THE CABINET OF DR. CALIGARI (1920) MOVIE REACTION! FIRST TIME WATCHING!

yeah comment below if you know what that is is it just like an outdated term for something or maybe it's just a very specific German term that it doesn't translate I have no idea what that means
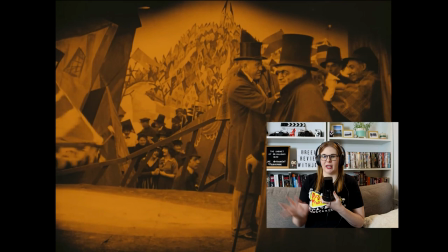(4:24)
they're doing a great job of showing like depth within the shot without actually having to make like seven different scenes like you could show people in the background you know people are moving even though the wall is a painted set like it would be in a play
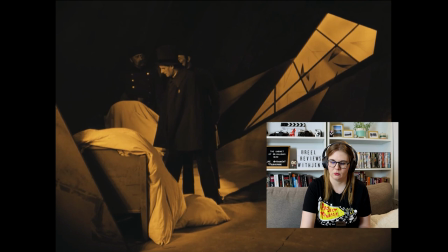a murder what the town clerk oh man they don't say stabbed with a knife they just say a strange pointed instrument okay
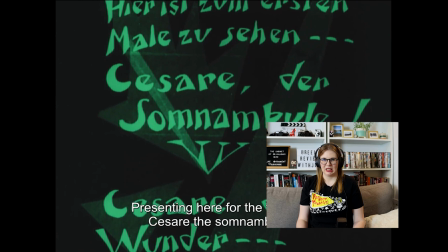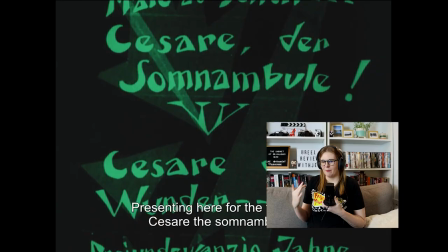(5:03)
i'm trying to think of what that role would be based off of the name and
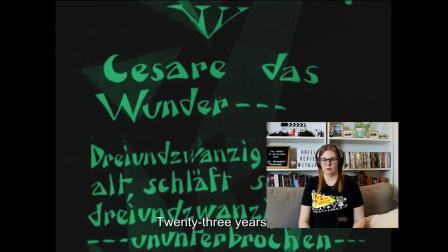(5:11)
i got nothing i'm sorry he's been asleep his whole life is he in a coma
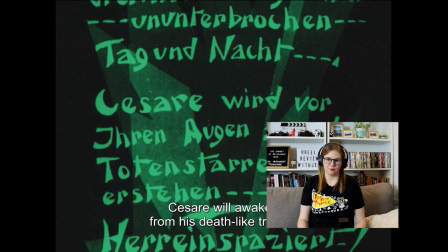sounds like you're falling down a well like alice in wonderland or something
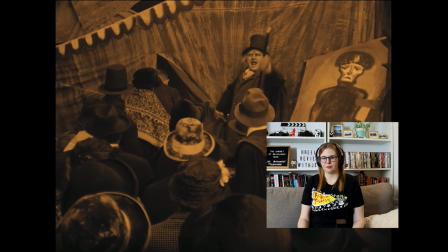he's like trust me i'm a doctor i wouldn't lead you astray come into my mysterious tent hey that's the name of the movie
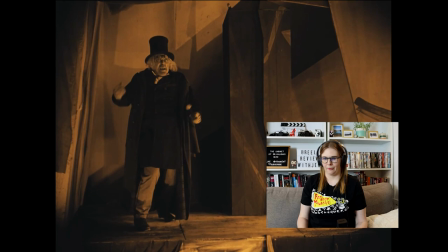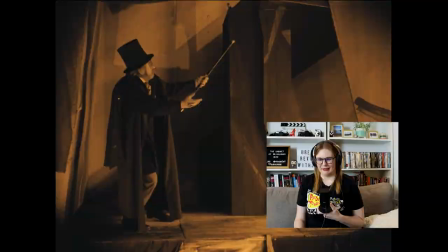(5:51)
is he a vampire yeah i'm curious how he's been asleep for 23 years
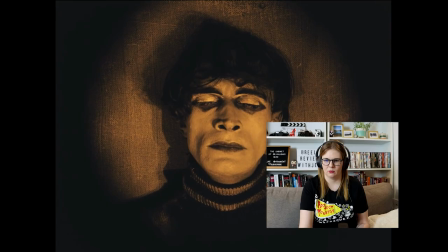(6:03)
or is it a form of like narcolepsy or something or insomnia where they just sleep constantly yeah i'm very curious that's
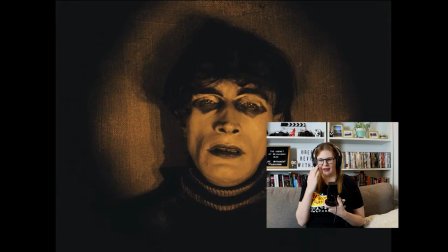(6:15)
so creepy especially because he's got just such dark like under his eyes it's so dark and he's just slowly opening his eyes into the camera oh spooky
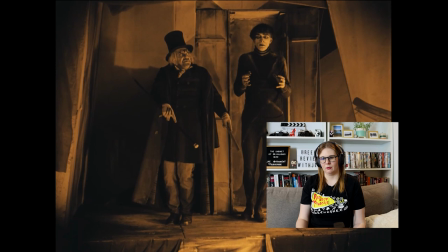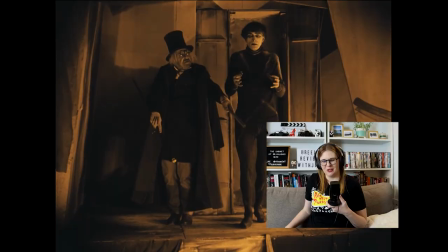(6:31)
and how can the doctor he's the only one who can bring him to life so yeah i'm very curious he's acting almost like frankenstein or something like he's like a creature that's been awakened now it's awake it's awake
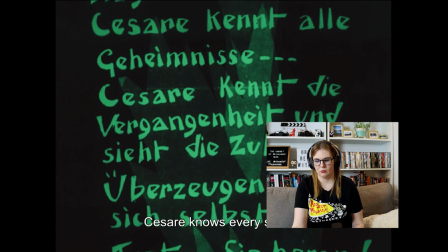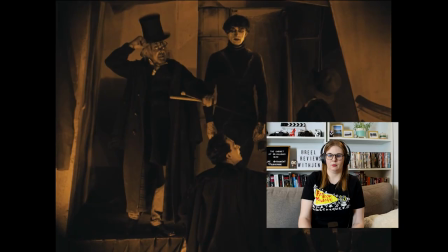(6:48)
he knows the past and sees the future okay very curious indeed
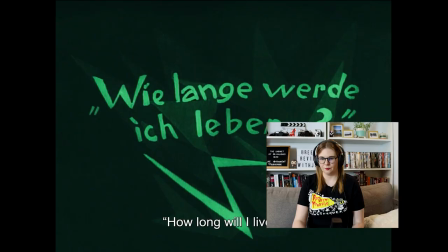(6:59)
oh my i'm going for the big questions all right
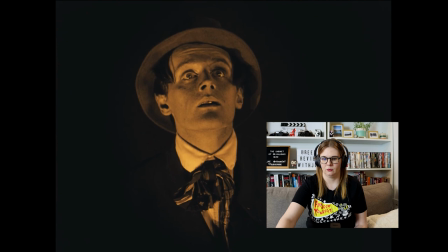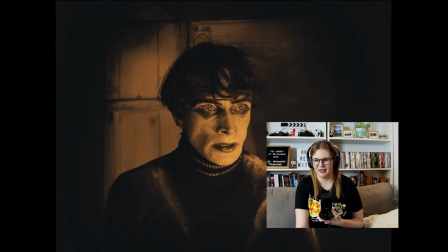(7:07)
so he's almost like a fortune teller
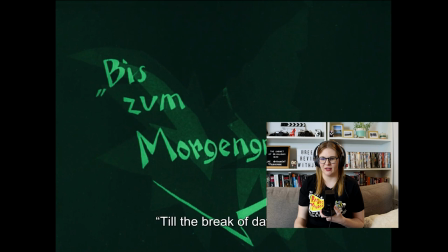(7:11)
it's just so haunting looking like it's just and it's nothing crazy oh till the break of dawn I had to. I'm sorry. Well, that's not very long from now, bud. Better make some plans.
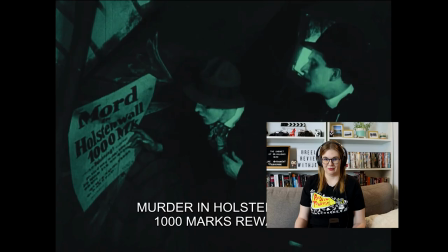(7:29)
Ha ha ha ha ha ha! You're gonna die soon! Ha ha! Nervous laugh!
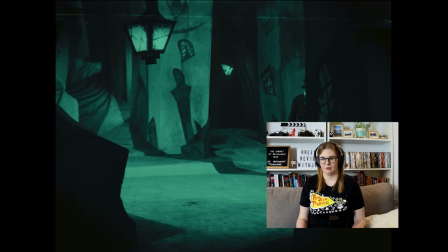(7:39)
And they painted the newspaper into the wall. That's crazy. and i love how they mixed like real aesthetic like he was lighting the lanterns but then they also have windows it looks like painted onto the walls which is crazy
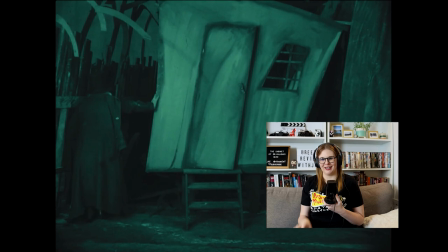(7:59)
and everything's like off kilter like nothing is straight and like clean lines everything is slightly askew and yeah like this crooked house and this crooked window i love it obviously just adding to this element of that something spooky is going on something weird and unexplainable.